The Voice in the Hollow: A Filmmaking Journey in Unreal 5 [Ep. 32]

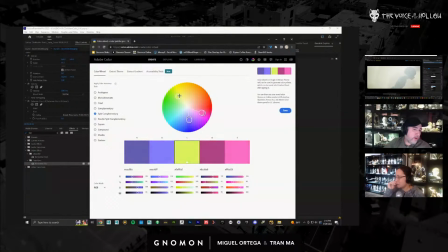4542s
And you could see as you could say, I don't know how I want this make my colors, but I know that I want orange, right? So now this is going to tell you, okay, if you like orange, these are the other colors that are complementary to it based on this one algorithm.
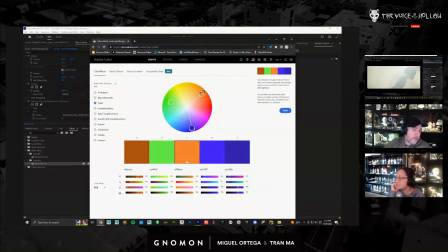4559s
There's different ones, right? So there's complementary, triad, but this is a great way, and we use this all the time. So we're like, okay, we want it all to be kind of in these tones here, shades, compound.
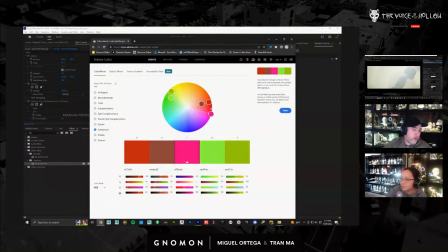4578s
And you can see it'll just show you what colors go really well with that color that you pick, and you could just adjust. Like you're like, okay, what if this was a little bit darker though, and then just kind of adjust the rest of the shades accordingly.
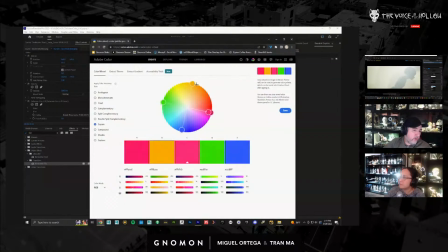4595s
So it's very cool. Yeah. Yeah.
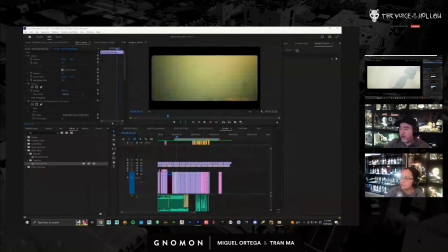4599s
If I pull, Right. how do I drop the screen back?
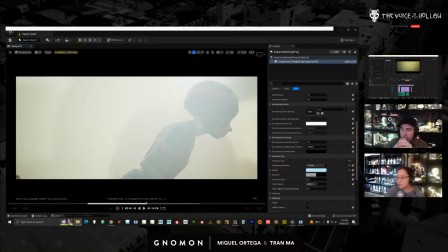4605s
Just so you get, like, I always refer to our older stuff.
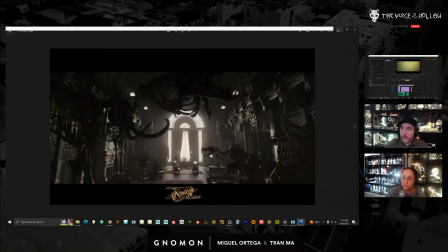4611s
This is just some stills from some of my older stuff. The colors should be looking at it, not in Premiere. Anyway, I'm loading it through the Windows viewer, which is the worst.
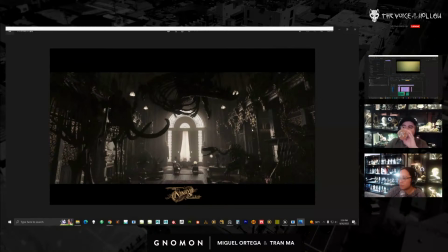4625s
But if you take a look at this is our older work, which is more realistic, and the lighting is very value based. So the look of it was just a lot of blacks and a lot of lights, and it's very moody. And I always talk about in the stream, if you're new, I always say, yeah, we generally backlight stuff.
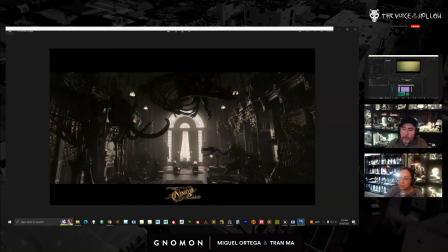4644s
This is what I mean, and we don't generally use like too much color, and this is what I mean here. So these are like very lighting and value based. If I show you a few more.
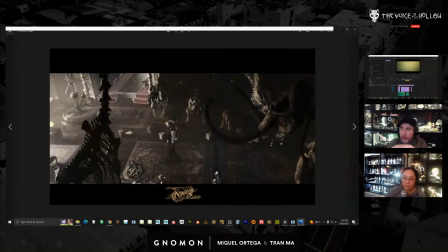4655s
Here you can see it's just very dramatic, and then we have very little bit of pink, so some desaturated yellow and some pink stuff,
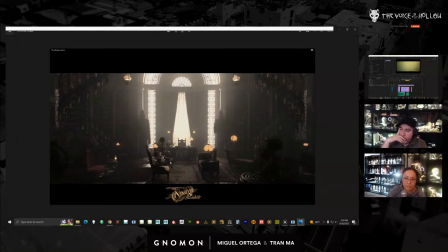4669s
subtle pinks around here. So our furniture, that's how we decided. Let's just go with pink. Why did we go with pink? Because that's all the colors that are available, and then we just decided to embrace it. Like she means like practical Practical real furniture. stuff.
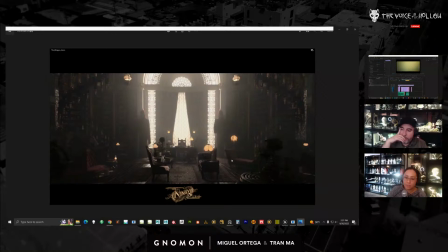4685s
So these are when we bought real furniture, but we bought them used, and they were all pink. so we decided, well, yeah, I think we can incorporate it, and it was kind of cool. But that's what our palette is, and then that works fine because a lot of the rugs can be a little bit of red.
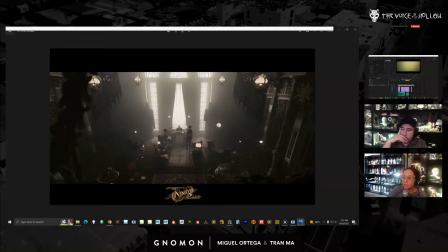4704s
But you can see it's very, very muted, and it's all value based type palette.
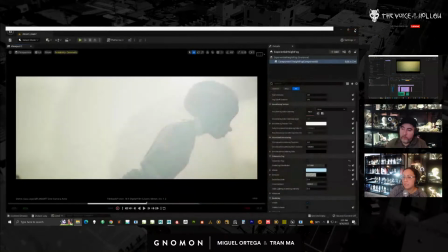4710s
What's happening in our current one is we're not able to backlight everything,
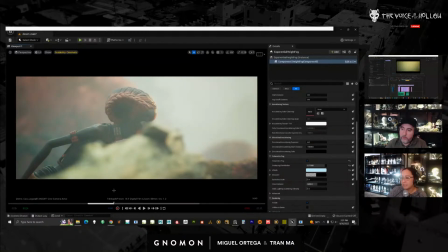4716s
and we're just going more color based. So we decided this whole sequence here is very red plus teal. It's not blue, it has a little bit of green in it. It feels a little bit more vintage that way.
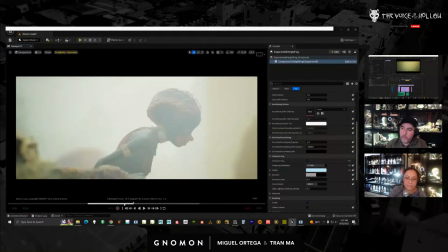4731s
And again, it's not based in the same way.
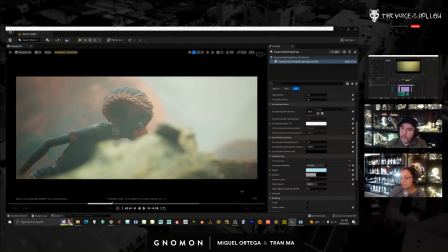4736s
So we don't always get the nice dramatic backlighting. And even if we can't, what we're doing is going, okay, it's more color based. So if you were turning it black and white, it wouldn't feel as dramatic, but we're just getting the pop from two colors next to each other.
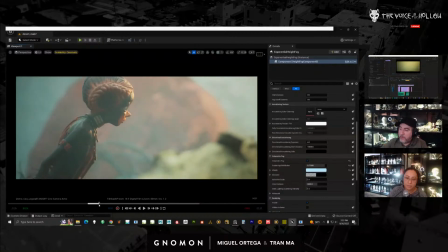4752s
So knowing that here, this shot, for example, looks super desaturated.
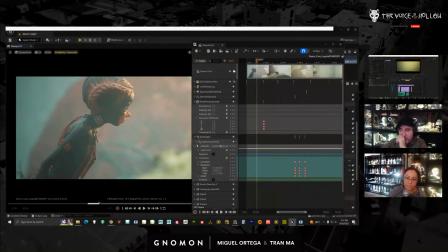4758s
So I'll come in here, and the way I'm boosting the saturation is I'm going into my fog,
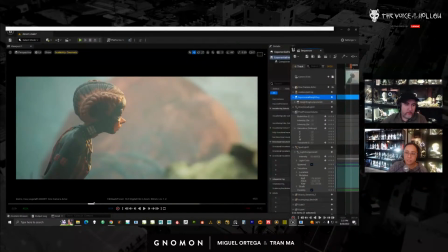4765s
and at this point here, under my exponential height fog, I'll place a keyframe.
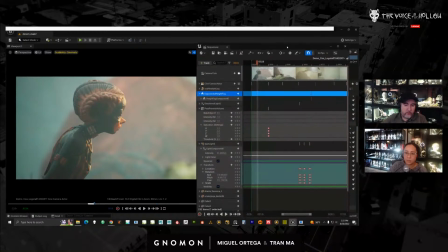4771s
I'll just hit this here, and it will give me a keyframe here.
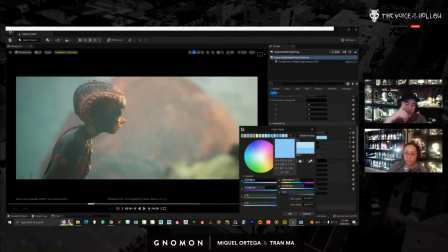4777s
Then I'll select the color that has more saturation. Again, these are all something that I've figured out already.
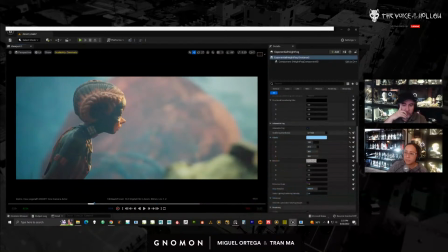4784s
Once I do that, I'll key it.